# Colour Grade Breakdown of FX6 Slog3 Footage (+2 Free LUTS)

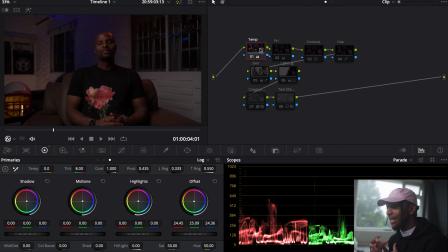[4:06]
That magenta within the whole image is just gone. The whites look a bit more white, his skin tones look a bit more neutral, even though we will fine tune that later on. But yeah, that's just the first initial change. I just like to balance the image back out to its original looking state.
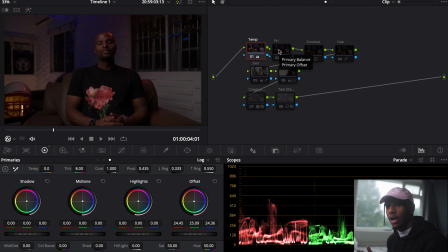[4:22]
Once I balance the image back out, I then go to the primaries, and this is where I slightly just play with my exposure. So if something's too dark, something's too bright, this is where I would change that, bringing the highlights down, raising the shadows up to get all the detail that I want to show. So here, again, I haven't done too much because we've done quite a good job lighting in production.
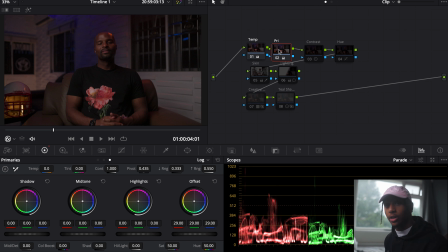[4:42]
When we were lighting this shot, we did quite a good job. We exposed it correctly, so I didn't have to do too much in the primary. You can see all I've done is just slightly brighten it so it's not too dark of an image. After that, I then add some contrast in, and again, didn't need to add too much because I didn't want it to make it too crunchy, but all the contrast does is just add a little bit of pop.
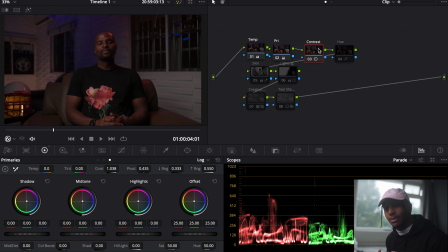[5:01]
You know, the blacks become blacker, the whites become whiter, all the colors just become a little bit more saturation, a bit more punchy, and that essentially is what the contrast is doing there. After that, I go to my hue. Now, the hue is what I use to change any colors. So as you can see behind him, there is a, you know, just this blue kind of beam coming down.
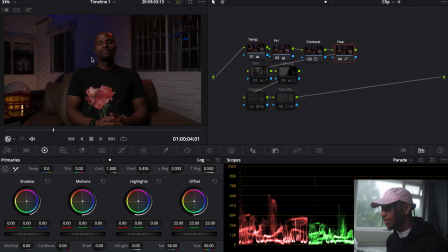[5:19]
I can't remember what it was causing that, but yeah, we had that, and that is meant to be blue. However, it's slightly coming out purple, and I think that's a mix between, you know, if there was a red light involved or this the general magenta shift that the S-Log gives.
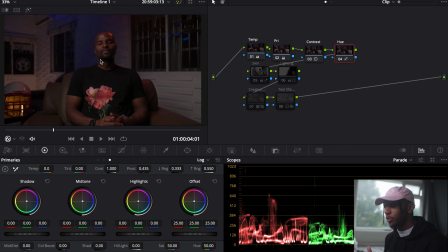[5:34]
So all I did is just change that slightly back to more of a blue tone and not so purple, and that's essentially what I did for in the hue. But yeah, the hue is what I use just to change any colors to bring them back to how I like them to be. So these top 4 nodes, they're essentially bringing the original Rec 709 to the Rec 709 that I want,
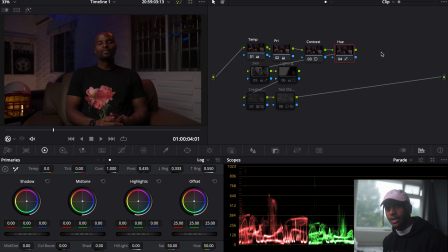[5:54]
you know, my own Rec 709 to balance the image to how it should be. So regardless of how I'm grading any project, these 4 nodes will always be my first starting point, just so I am starting at a neutral basis. After that, I go to the skin tones. Now, the skin tones is self-explanatory.
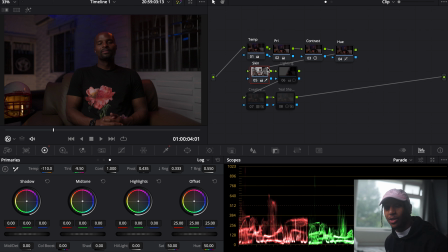[6:11]
I just correct the skin tones to how they should be. And again, as I said, the S-Log3 does slightly have a slight magenta shift in all of the skin tones.
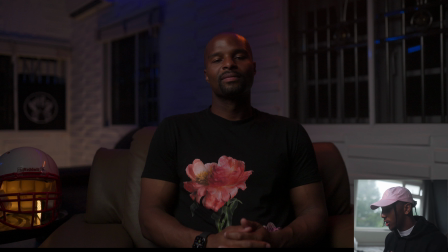[6:19]
So all I did is just slightly correct that. So if I make that full screen, you can see before how red the skin tones are. You know, there is a lot of magenta, a lot of red inside them. So I just kind of neutralize those skin tones to give it more of the natural look.
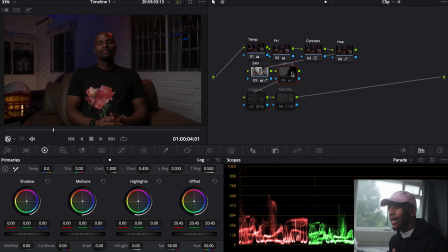[6:34]
Now, after I've done the skin tones, I then go into lighting. Now, lighting is not something most people do when they're grading, and it's not necessarily needed. But if sometimes, you know, the cinematographer tries to light the subject in a certain way or tries to light the scene in a certain way, and it hasn't completely, you know, come off on camera exactly how the cinematographer,
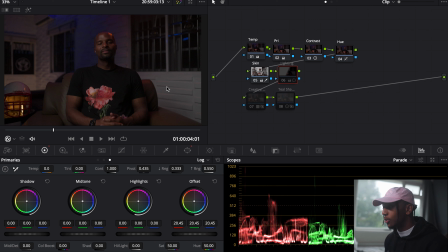[6:52]
you know, envisioned it, this is something you can do just to enhance that. So I know when we were lighting, I know when we were lighting this, we had the key light coming from this side, hitting OC here on his right side, and then we had a neg board here.
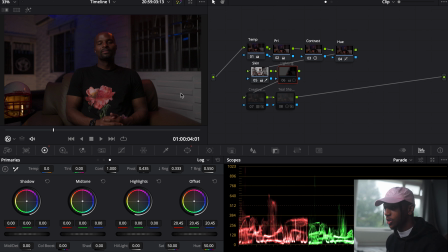[7:05]
But obviously there is, you know, a white wall behind him, which is obviously bouncing some light, and for me it's just a bit hot in this area. So I know this side of the image is meant to be brighter than this side of the image. So all I did is make a graduated filter here.
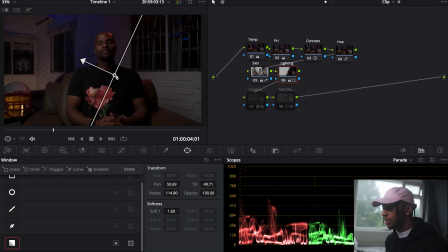[7:21]
You can see, move that around, simple thing. All it does is just make that side a little bit darker because the key light is up here coming down. So this is essentially just enhancing that look. So if I go back, if I just create a new node so I can select about being there, before and after, it's just slightly adding a bit more contrast to the image.
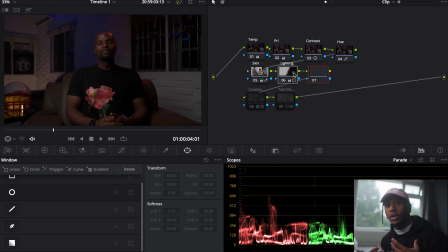[7:41]
It's, you know, enhancing the cinematography, it's enhancing the lighting that was made from the image. And yeah, that's all I did. It's not, again, not something that's needed on every single clip, but sometimes, you know, you just want to enhance the image through the lighting. Then after that, we have the creative side. So we have 3 layers here of nodes.
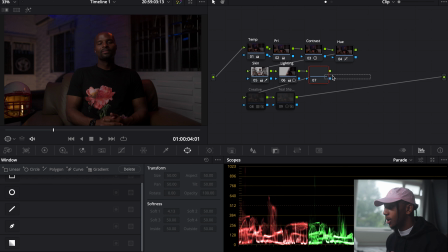[8:01]
We have my essentials, we have the corrections from what it should be, and then we have the creative side. Now, I'm not going to break down everything I did to create the creative side of this.